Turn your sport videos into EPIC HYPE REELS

If you like to make sports hype reels and mixtapes but you feel slightly limited by your editing skills You're gonna learn today!
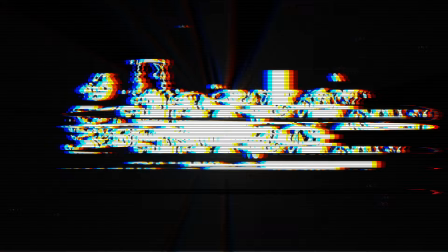0:06 Yes you are because I'm gonna show you a bunch of tweaks that you can apply to your videos and instantly take them from good enough to epic as fuck. Hey guys my name is E, I'm a professional sports videographer and the purpose of my channel is to give you the knowledge and the tools that you need to create sport videos so awesome that you too one day will be able to work alongside your favorite athletes.
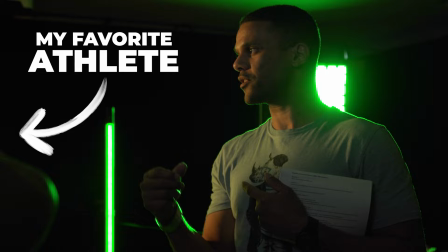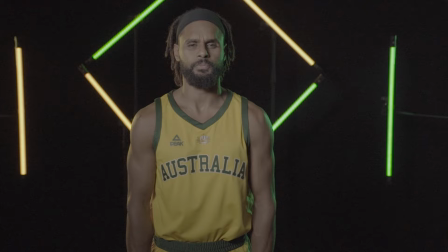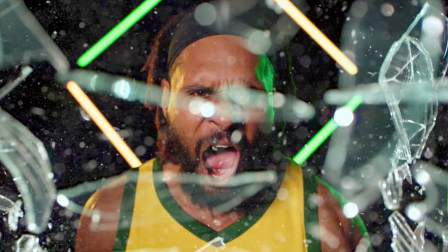So on that note, let me show you a few tricks that will instantly improve your Hype videos. Keep in mind I'll be using Premiere Pro today, but you can find the same tools and achieve the same results with most of the other editing platforms available out there. My first trick is to use a tool that in my opinion is the most underrated tool in video editing. I'm talking about guides. These guides. I use them to tweak and improve the accuracy of my transition effects and my tracking effects.
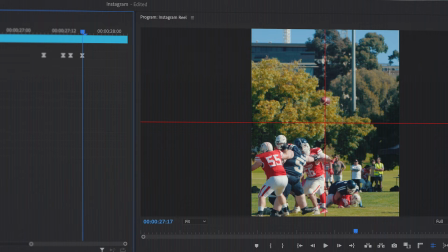1:21 For example, when tracking a football on a throw like this, I use guides to keep the ball in the middle of the frame at all times.
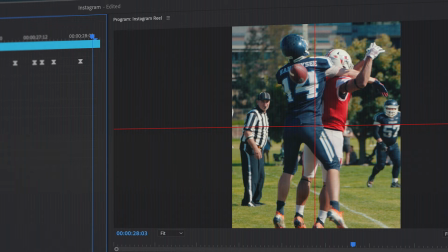1:28 The result is a tracking effect, extremely smooth and consistent, without having to use After Effects at all.
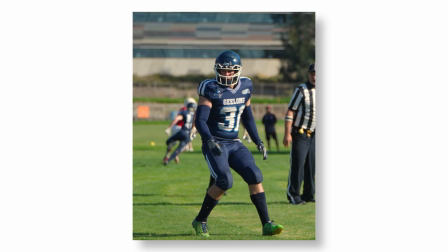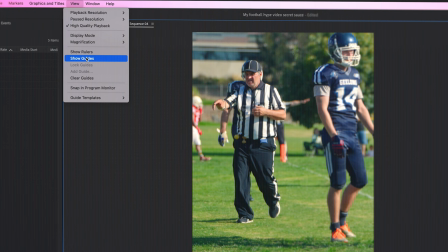1:40 To add guides in Premiere Pro, just make sure that your playback window is selected, then click on the view menu and show guides. If the guides are not forming a cross in the middle, just go back, hit clear guides and I'll show you how to do it from scratch.
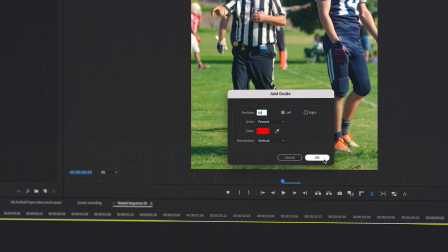1:55 Now in the same menu again, hit add guide, change the units drop down menu to % and at position type 50.
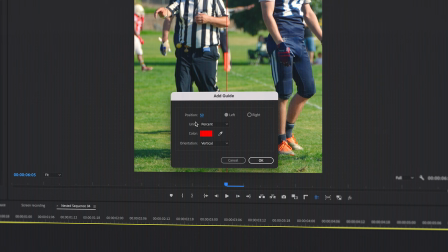2:03 Then do the same thing again but this time change the orientation from horizontal to vertical or vice versa.
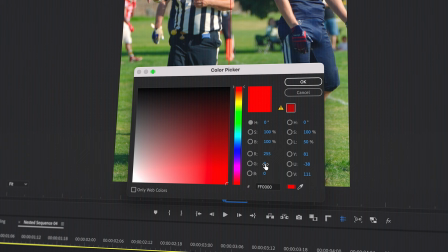2:10 If you want you can change the color of your guides right here and I suggest using a color that stands out as much as possible from your footage.
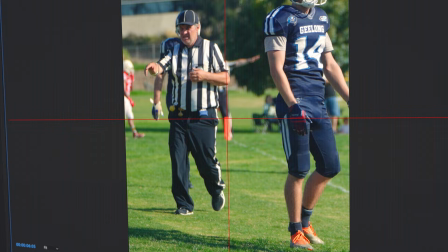2:17 Now with these guides in place, it's much easier to keep your subject in the middle of your frame when tracking and also when working on transitions like this one.
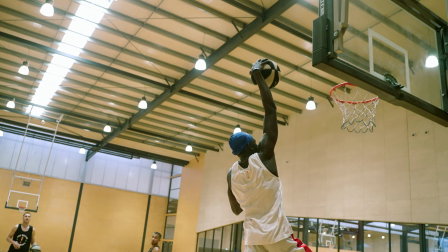2:28 At the moment the transition is just a basic cut,
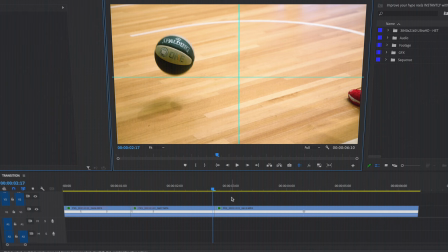2:31 nothing special about it, but I can easily make this a seamless transition to the point where you won't even see the cut anymore.
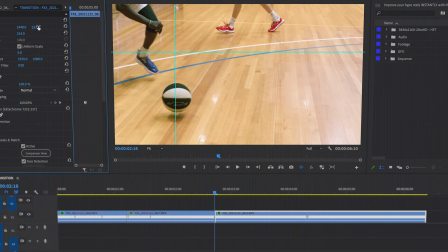2:38 All that using guides to align the basketball at the end of the first clip with the basketball at the start of the second clip.
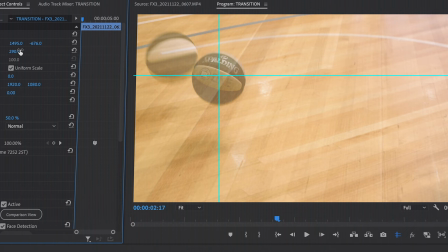2:45 And to really fine tune it, I can even put one clip over the other, lower its opacity by 50% and then adjust the position and scale perfectly.
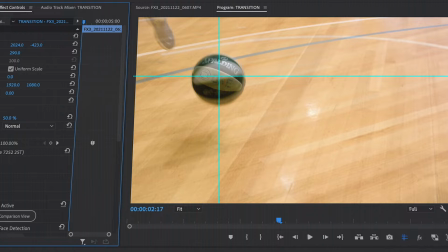2:54 Once I'm done, I bring the opacity back to normal, put the clip back where it belongs and voila!
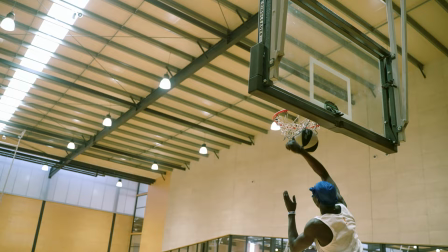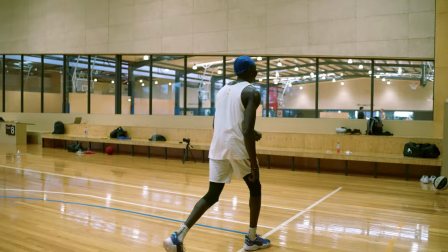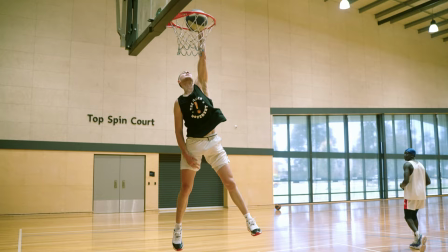3:14 Another way to make your cuts appear way more seamless is to cut similar actions back to back.
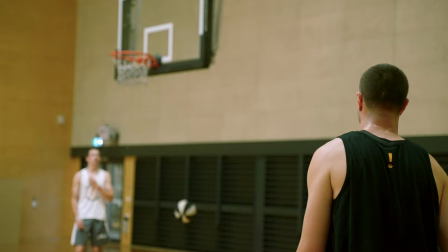3:20 We can obviously still see the cuts, but because the action in each clip is so similar,
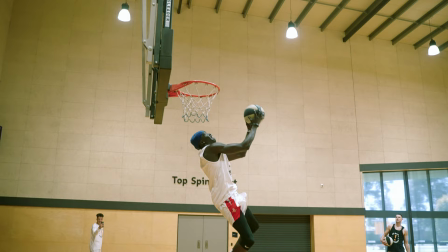3:24 In the viewers minds it all becomes just one long series of actions instead of several independent ones, if that makes sense. You can also achieve the same result by having one continuous movement through different clips.
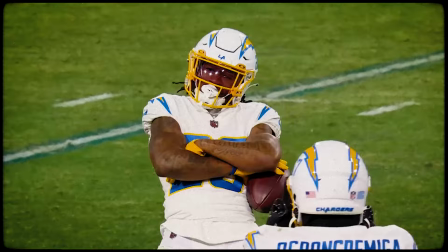3:38 For example in this sequence it's pretty obvious that this is not one continuous play, but because the flow of the action makes sense,
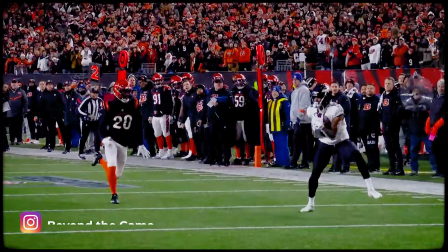3:46 the viewers don't care about the cuts, they're way too busy getting sucked in by the play.